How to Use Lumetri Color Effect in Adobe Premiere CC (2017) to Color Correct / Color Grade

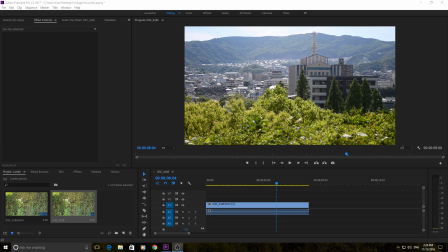Hey, what's up everyone? Today I'm going to be teaching you how to use the Lumetri Effect in Adobe Premiere Pro. Now, I'm just going to be teaching you the basics of it because it is a pretty advanced effect and it has some nuances in it that are a little bit complicated. But the basics are still extremely powerful, so we're just going to focus on that.
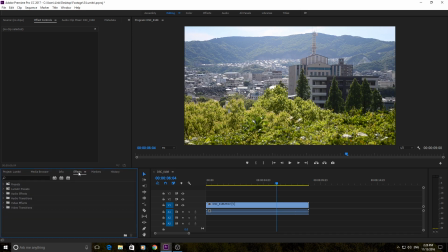So, to get the Lumetri Effect added, you're going to want to go to Effects and then into Video Effects, down to Color Correction. And then right on over into Lumetri Color right here. It's got the three little boxes over there. Just click it and drag it onto your film.
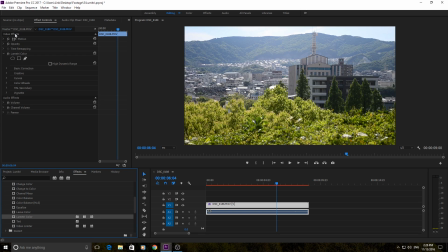And you'll see it appear up here in the effects controls, which is just, if you don't see it, maybe you have source open, just click over here on effect controls and make sure you're clicked on the footage. So once it's open, you're gonna see the basic effects up here that's always in there.
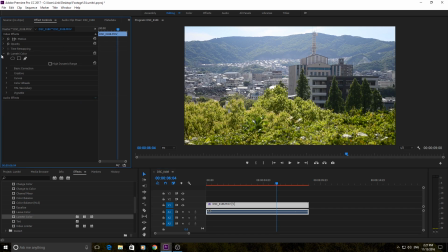You can go ahead and bring this arrow up for audio effects, and we don't need any of those others, so just have Lumetri open right here. So Lumetri is composed of six really areas that you can work in, and some of the areas, they're not all like exclusive of one another.
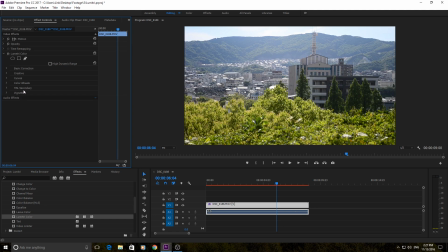Some of the areas affect different areas. So like curves is a different way to change colors or to change brightness and contrast, while basic correction has those exact same things but in sort of a dial format. So first off, we're just going to get one of them out of the way really quickly. Vignette is just to add a vignette to it.
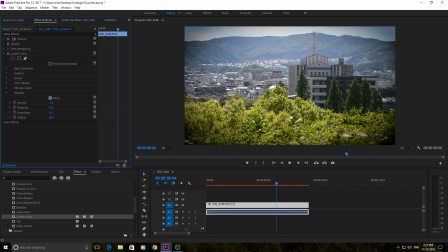And what a vignette is it's that sort of darkness around the edges. Really cool and really bright shots to focus you towards the center.
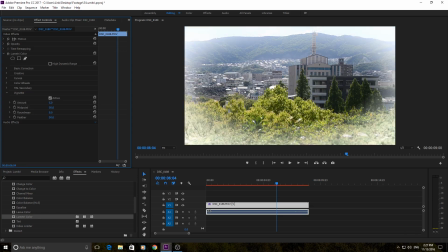I use them a lot. If you want to go the opposite way, it'll make it white right here. Kind of makes it into a dream sequence.
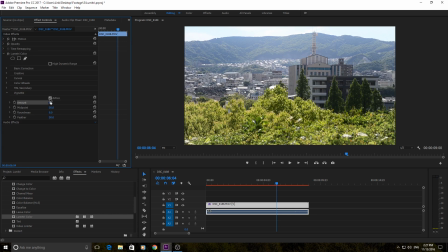But we can just go ahead and put that back. The midpoint's going to show you. So if we turn this all the way up here, the midpoint, and then bring the feather down. The midpoint, you'll see it kind of brings it in or out. And then if you bring the feather up.
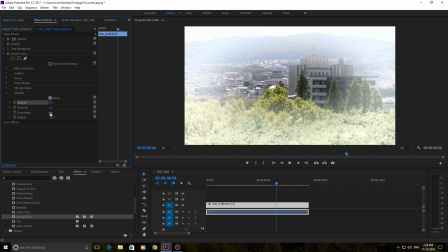Yeah, so that's what really that does. And roundness
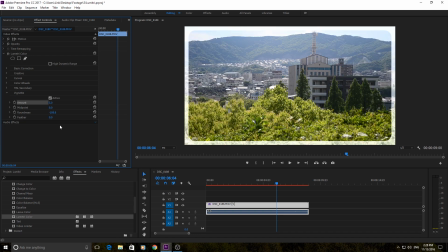is all it's doing is making it more of a circle instead of an ellipse or a square, sort of, which is kind of cool if you want to add a little bit of feather to that. Maybe a little bit more, like, I don't know, make that black. Yeah, it's kind of a cool, makes it almost like postcardy.
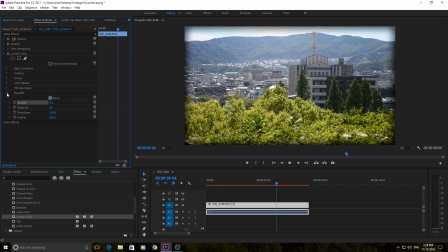Anyway, that's the vignette. Really simple one. I like to use it for the circular.
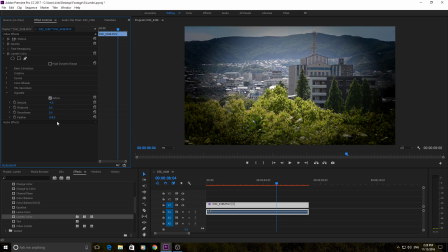I'll bring that back to zero, and I'm probably going to keep a little vignette on there.
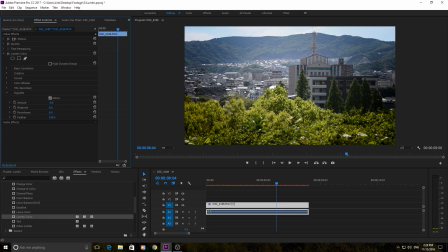Definitely not that much. Yeah, maybe just a little vignette on the edges just because it's a very bright image and I do want kind of the focus to be the center here instead of the really bright or the kind of just bush down there. So then we have basic correction, and this is all the stuff to correct your footage. There's color grading and color correction.
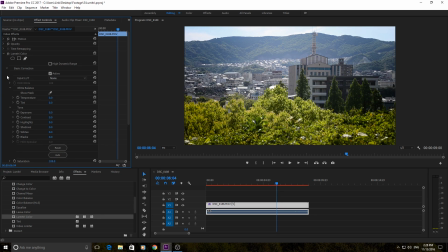Correction is trying to get it back to a happy medium, maybe what it looked like in real life, or trying to make it look like another piece of your footage so they all look like they're shot on the same day or something. Grading is when you add an effect to make it look like The Matrix or Taken or other movies like that.
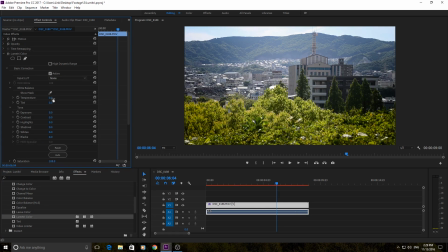So in color correction, we just have stuff in here to correct it back to an original of something. So for example, temperature, you go right, it's going to be warm, you go left, it's going to be blue, and that is your white balance. Best way to look at this is to look at your whites and see what color they are. My whites look a little bit orange, so we're going to add a little bit of blue to it.
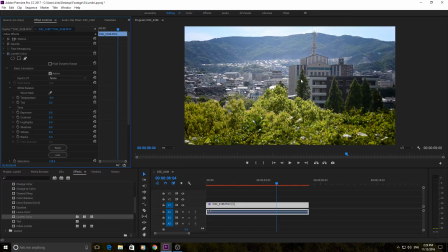Really small, but kind of brings the what it looked like in the day back to it. So, and as you can see, these are under the white balance column right here. You can also input a lookup tree
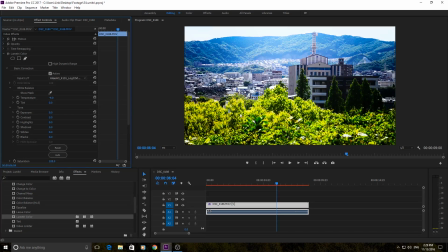right here, where when you click on it, it's going to kind of put, it's going to apply an effect using all of this, but it's not going to actually show it. And it's lookup table, my bad. Lookup tables are basically, they take in one color and it looks it up in the table and replaces it with another color.
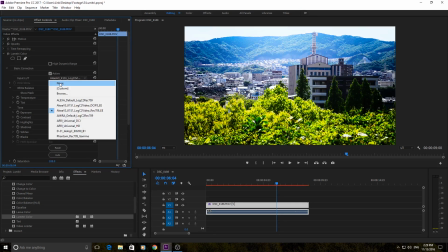So they're really cool, very, very sort of artistic way of correcting things.
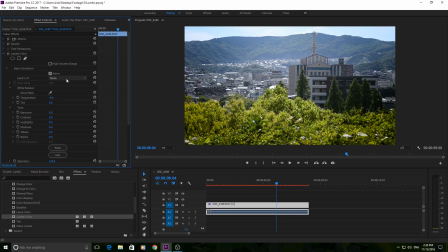I'm not going to use one right now. You can browse, you can import your own, you can look through these right here and just kind of mess around with it, have some fun with it. Tint is the exact same thing with white balance, but instead of blue or orange, it is the green and magenta, so kind of the other side of the color wheel here.